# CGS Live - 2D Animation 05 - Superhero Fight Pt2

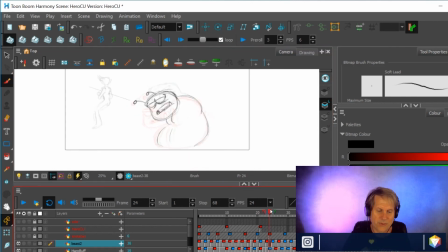(91:18)
It was still popular, it still did well, but it wasn't a film released in theaters, and so it didn't have the box office clout that, say, a Pixar film does. It comes out and everybody goes and sees it three times.
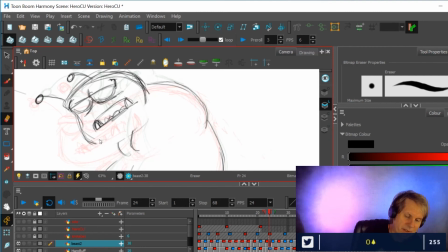(91:32)
And everybody on the planet goes and sees it three times, and they make lots of money, and everybody's happy, and they make another Toy Story or whatever.
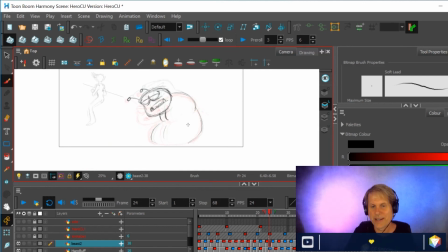(91:49)
Referencing that, there was a comment now, oh, the lines that you had to re-up in the scene.
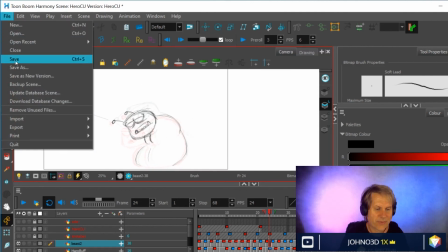(91:53)
Yeah, save. It's just like anything else. I only lost a little bit of a drawing I was starting.
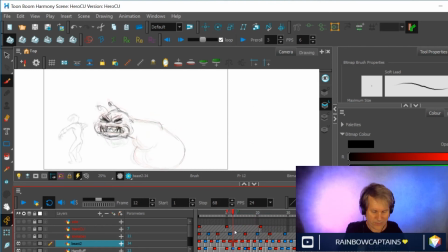(92:03)
I'm going to play this section just so you can see where I'm at right now. All right, I'll just play the whole thing. So you can see it's a little bit smoother through here now because I added an extra drawing. And that's what I want for this whole scene with the monster. The monster was still a little bit choppy, so I'm adding drawings as I go.
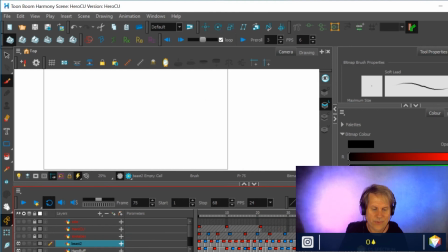(92:25)
In fact, let's just grab a scene sequence. Let's grab a little section of it. I'll focus on that because it's fun. So this section is moving pretty fast and could use a little bit of love.
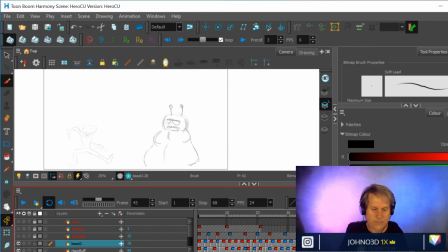So I'm going to add another drawing in here, but first I'm going to clean this one up a little bit because it's pretty rough.
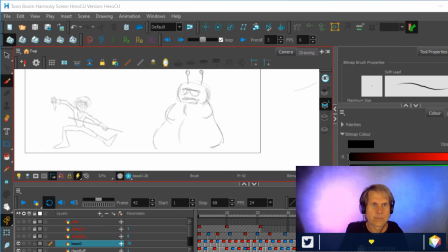Another question I get asked is, do I love 2D more, 3D more? And the answer is yes. I love it all. I just love motion graphics. I have, ever since I was a kid,
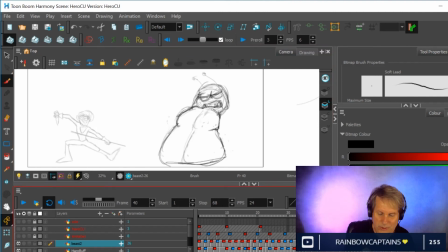(93:17)
just been entranced with breathing life into stuff that wasn't alive. It's a way of acting without actually having to be an actor, because I'm not by nature much of an exhibitionist.
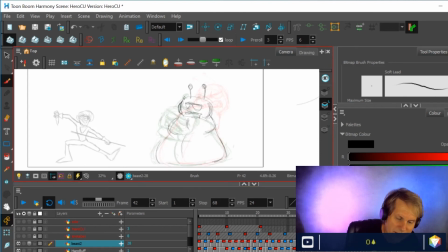(93:36)
I'm not much of a person for clowning it up and being out there and telling jokes and such. But as an animator, you can do whatever you want, and you can hide behind it. And there's nothing, I say this to my students,
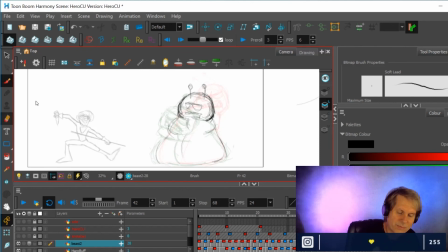(93:51)
particularly when they start to get down towards the end of, say, for example, a demo reel class. At the end of a demo reel class, you find that you're starting to get kind of down and out.
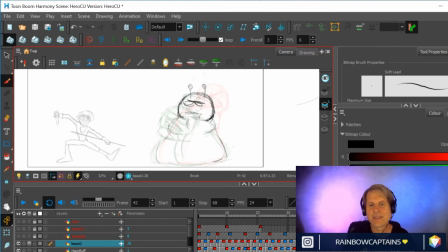(94:12)
And I completely forgot what I was talking about. Siren's voice was referring to the lines you drew in Toon Boom. They disappeared. Yeah, and I had to reopen. That's the way to say save often. You get to know this stuff pretty quickly.
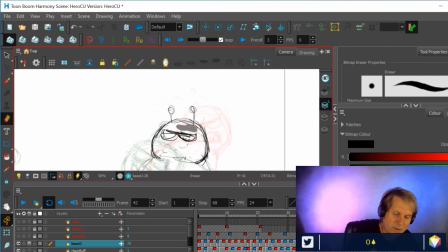(94:31)
You begin to figure out really quickly when you should probably say something, because you have been working on something for a while and you don't want to lose it. So every few drawings or every few lines of a drawing, I'll just save.
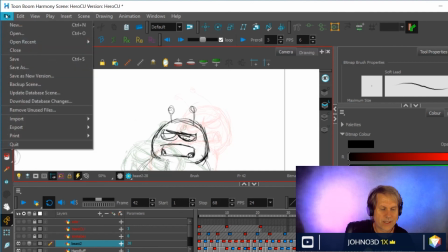(94:47)
And usually I'll save using the hotkeys, but sometimes I'll save just to remind people, oh yeah, file, save.
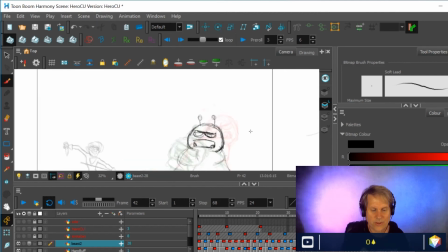(94:55)
Control S, yes, or just go up there and do it periodically.
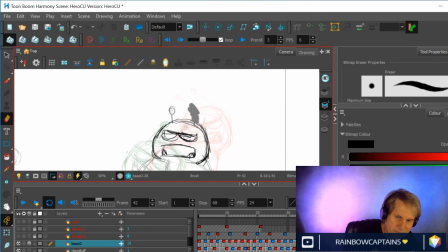So yeah, just cleaning this drawing up a little bit. And then I'm gonna in between it so that it looks flows a little bit more nicely.